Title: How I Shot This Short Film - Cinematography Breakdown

So let's quickly get gear out of the way, we shot the entire thing on the Blackmagic Pocket 6K Pro I believe,
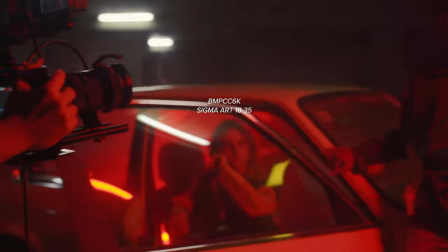then the two primary lenses were the Sigma 18-35mm of course and then also
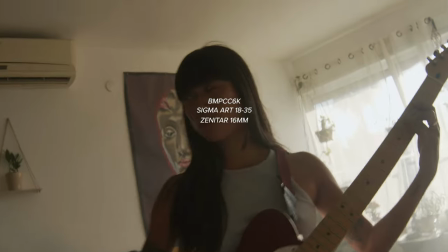the Zenita 16mm which is a wide lens like a vintage wide lens then we also shot some
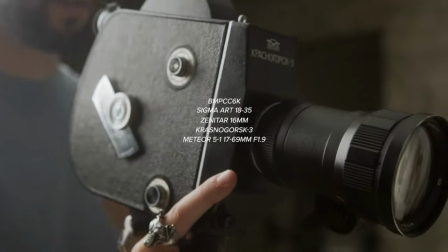16mm film with the K3 so let's start off with the first scene which is my personal favorite it's all shot in my apartment which is the space I'm shooting in right now we have a beautiful living
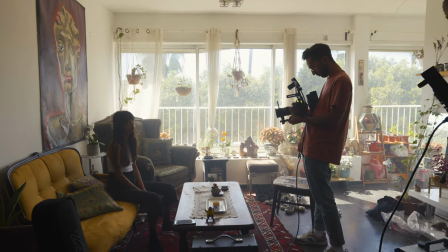room with a lot of light coming in from the windows which was great mostly because it's
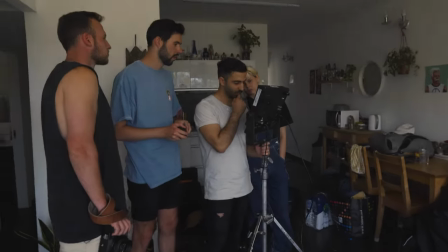just beautiful but then also we didn't have a big budget to rent big lights or anything so I'm using the already available beautiful lighting
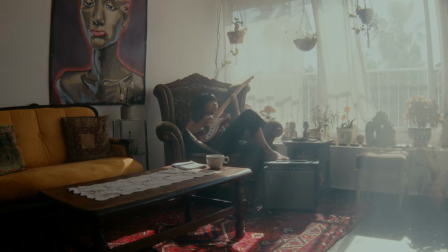was a good choice so you can see if we look at the wide shot we have all of this light coming in from the outside and we had to
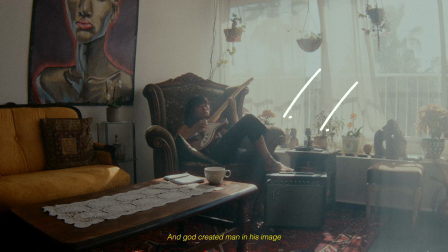be there at a very specific time of day to be able to capture this kind of light because I live there then obviously I know when the best time
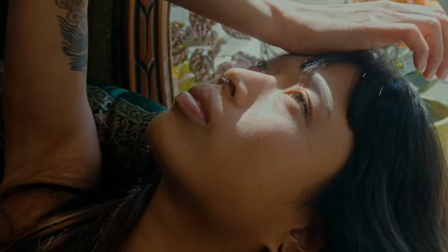to be there is so if we would have shot this a few hours earlier Sun would have been in a completely different position and everything like it just wouldn't have worked but it looked it's just flat so being in location at the right time of day is crucial so
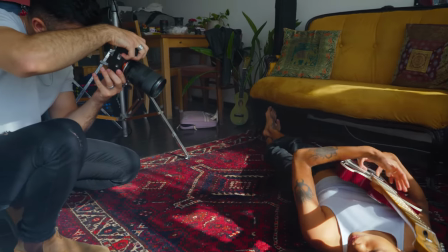we have all of this light pouring in and we have a haze machine to really accentuate that and kind of use the light and give it a lot
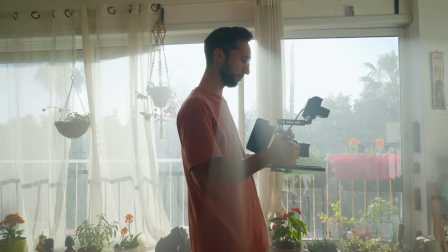of texture and ambience and also create some beautiful sound beams so pretty much whenever you have beautiful light flooding in like this just turn on the haze
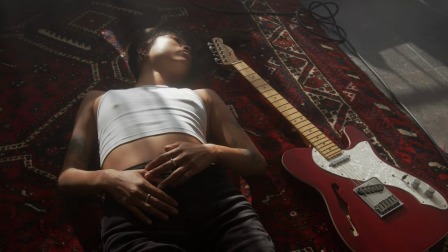machine for a bit and magic is gonna happen also in all of these shots the light is coming from the back so it's backlit and which
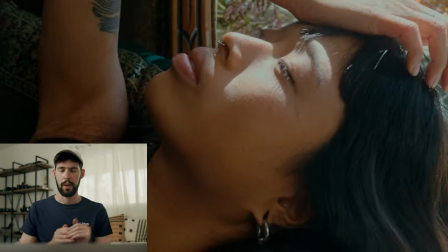usually is the most cinematic because you have the shadow side facing the camera i really liked the light in this shot especially we have this almost perfect
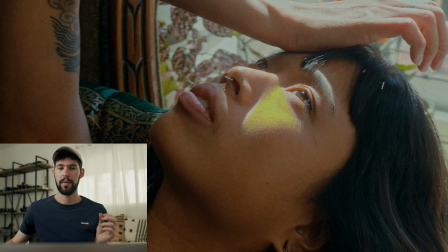triangle of light and it's shaping her face beautifully it's also lighting up her eyes and because we're on the shadow side we're getting like so much depth, so much definition on the face here. If this would have been frontlit, it would have been very, very flat. We shot most of it and held a lot of it with the Zenital, the wide lens, some of it with the Sigma and then we also had one shot that was with Edana Dolly and
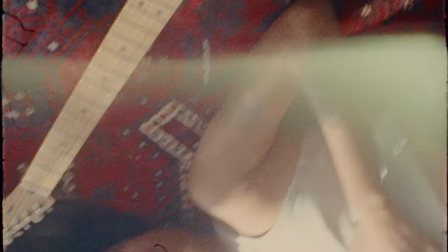we also shot some film which I think turned out the most beautiful out of all of these shots.
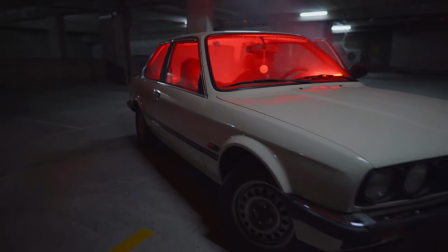So we have this vintage BMW parked in the parking lot and we have all of the lights of the parking lot, the fluorescent lights, we couldn't really control that.
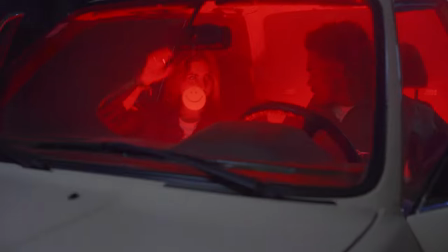And then inside the car we placed nanolite tubes and we put that on a red color and then we also hazed up
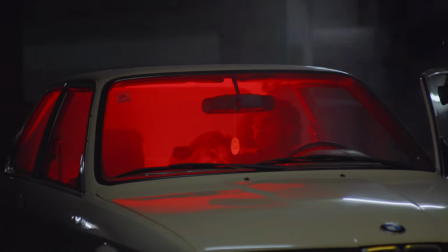the entire thing like the interior of the car and that created this beautiful red glow.
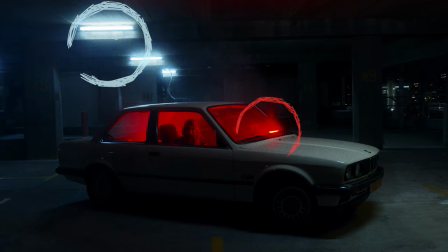It also contrasts really well with the fluorescent lights that were a bit on the cooler side of things.
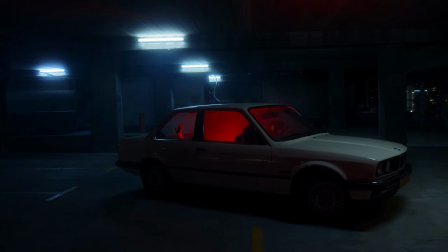So for the main shot here We have a push in with the Diana Dolly and the rest of the shots were handheld with the Easy Read One thing I wish we did that we didn't really think of when shooting this was doing a wet down And a wet down is basically when you just wet down the floor.
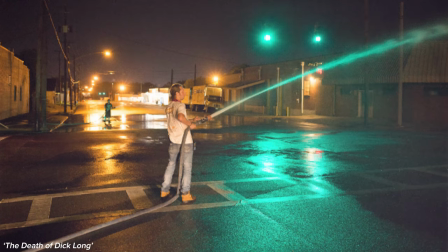I would have created a lot more depth to the image, would have created reflections and you know beautiful
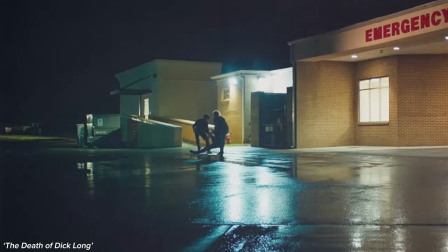light bouncing around and just overall like more interest so looking back at this it's a bit of a shame that we didn't do it but we're gonna know better for next time. So moving on to day number two we only had this one location I think we were there for around two or three hours maybe so that was a shorter day.
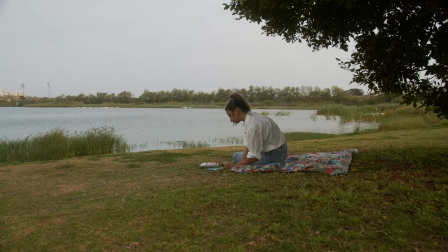We shot in this beautiful open lake,
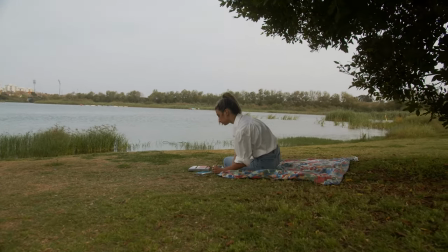sun was high up but we had some clouds going on so everything was pretty flat.
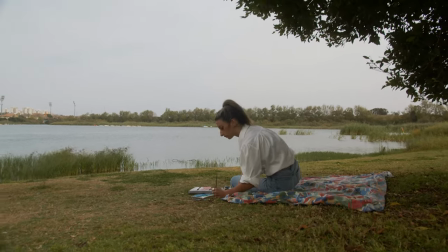We have our lovely model Noah painting and we shot most of it with the 18-35mm handheld.
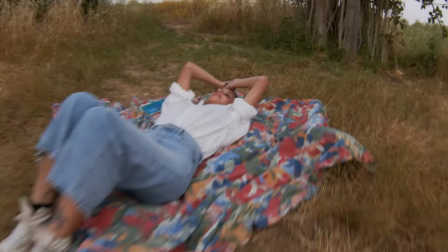Also we did have a few wide shots with the Zenita which I really liked and we also shot a bunch of these shots on film which turned out really beautiful.
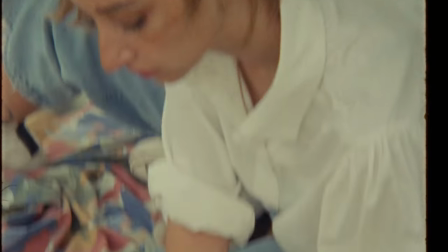That's pretty much it, not much to say about this scene.
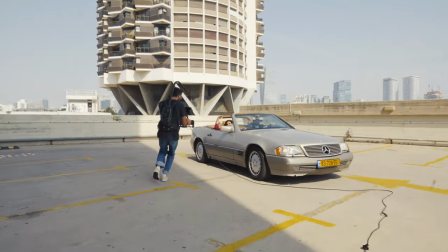Day three we shot on a rooftop with another vintage car and this time unfortunately
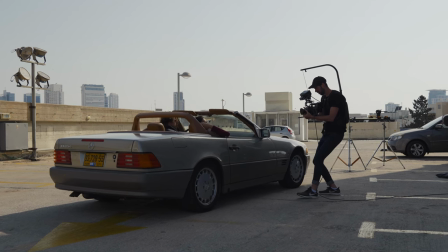we couldn't location scout the place then also be we're
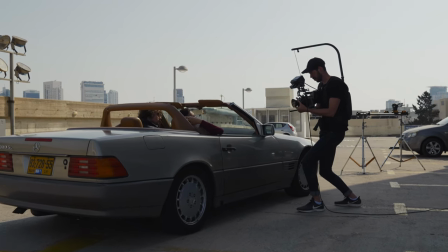not able to be there at the time that we wanted so we basically had to front
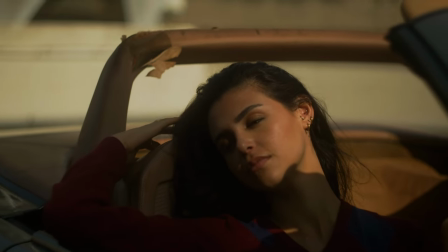lead everything which was really unfortunate because we wanted the background that was
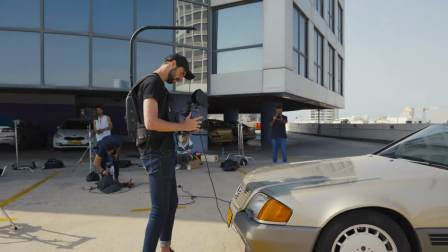there because the other side was looking really bad but then we just weren't on the right
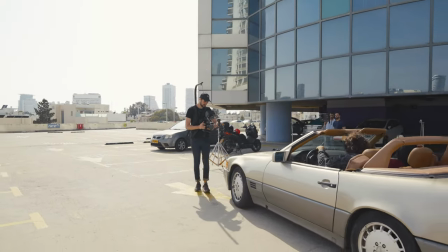side of the sun so we were there on the sunset and we should have been on sunrise again we just couldn't make it so we did have a nice background but everything was frontlit which was a bit of a shame because when
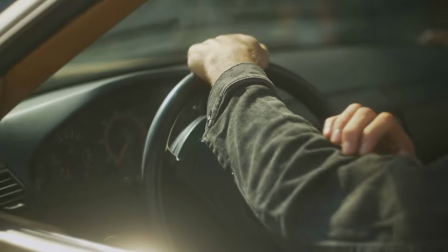you front light things they tend to look flat and it's hard to create depth but a lot of these shots didn't make it to the edit anyways so not a big loss but that was a bit yeah should have been there at the right time of day.
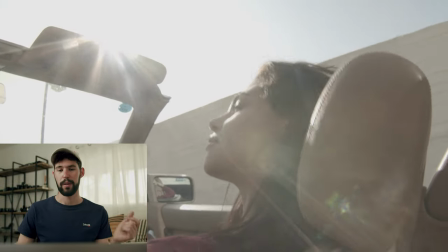There is this one shot from inside the car driving and this one we were able to get right so you can see sun is just coming in
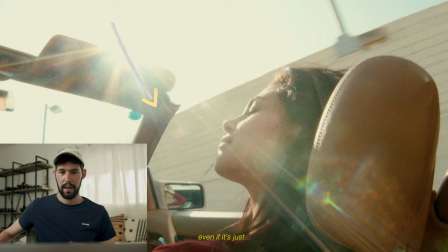from like behind her we're shooting into the shadow we're getting all of this depth of this side of her face he's in shadow but then we have this really beautiful rim light or like edge light going on and then also the beautiful lens flare I'm
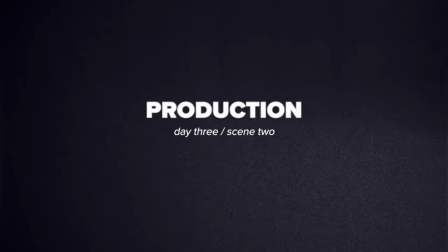sorry I really really like this shot so after the rooftop we went to the skate park we had maybe like half an hour of the Sun
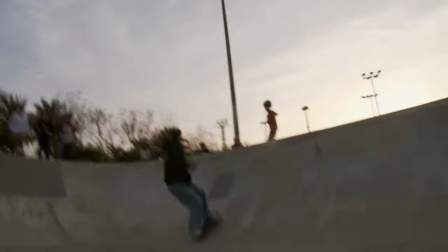sitting just at the right place and we also had a pretty nice sunset and then after that some went down then we shot a little bit into the blue
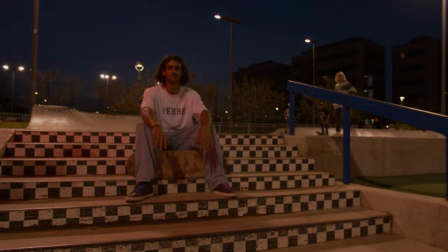hour also mixing some red lights from the nanlite tubes which contrasted really nice with the blue skies what we didn't know was that sunset
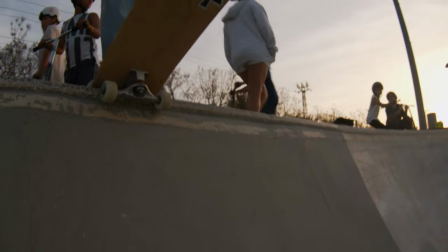is apparently everyone's favorite time to go to the skate park so we had a bunch of annoying kids driving around and getting into our
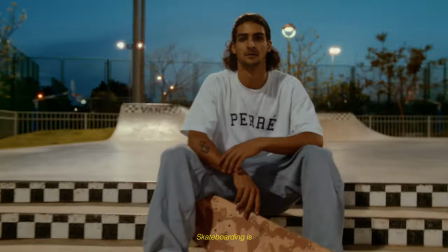shots so that was a bit of a challenge we have these two portrait style shots just pushing in really fast with the wide lens.
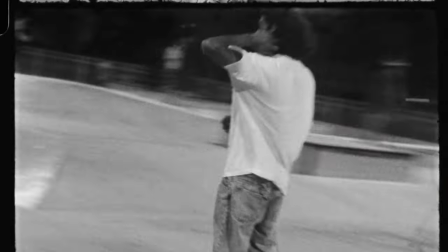I really liked that because it gave the footage and this whole scene a lot of
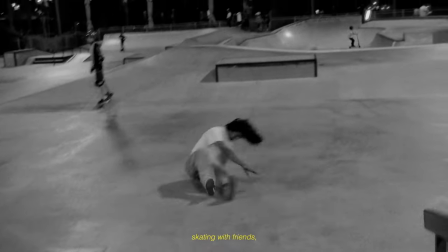energy which it needed because you know skating and it's all energetic, fast,
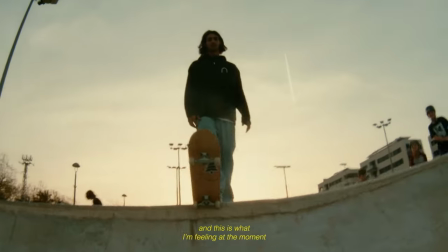action-packed. So I thought these shots really matched well with the overall scene. Moving on to day four, this was actually a few weeks later on. The model is a really good friend of mine and the apartment belongs to one of her friends also so again managed to get a free location and a free model. Once again the time of day and sun position were crucial for this scene and we made sure we were there on the right time which was sunset.
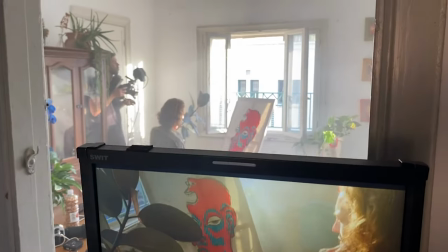Same as the first scene on the first day, the sun was shining in, pouring in from the windows, we had a little bit of face going on.
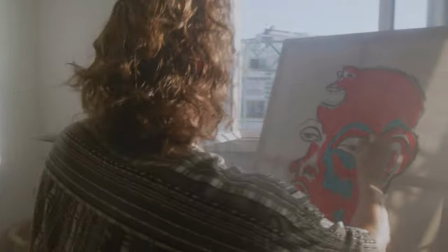Again, trying to stay mostly on the shadow side. There's this close-up, which I really like.
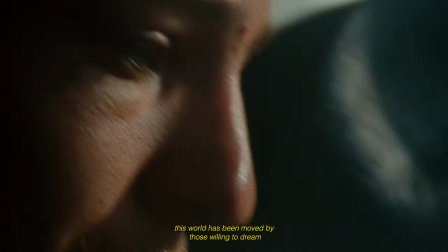You can see all of the atmosphere that the haze is creating in the background there. And then we also have some shots on film.
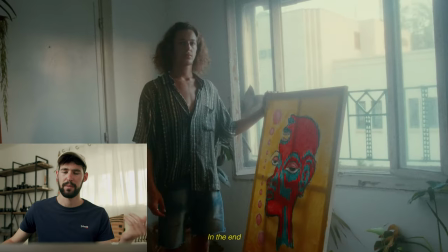And then these shots are very contrasty. We have a strong side light going on, splitting the face in the middle. We have a very defined, very strong shadow side. And then the other half of the face is lit from the windows that creates a very dramatic effect it's not the most flattering light usually you would want the light to
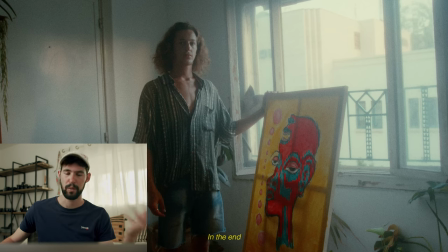wrap around right that's what we mostly try to do but then there's situations where side lighting can be super cinematic and beautiful like in this case and then almost the last shot of the video is this shot of him
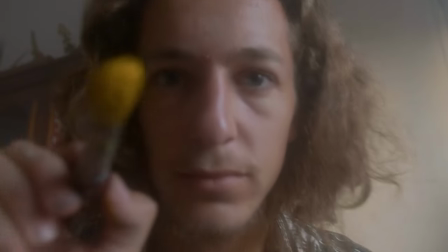painting like the lens supposedly obviously we have a picture,
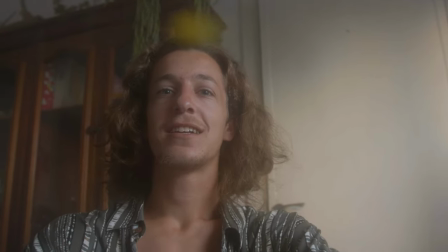not a picture frame, but like a glass from a picture frame just in front of the lens and then he paints on that.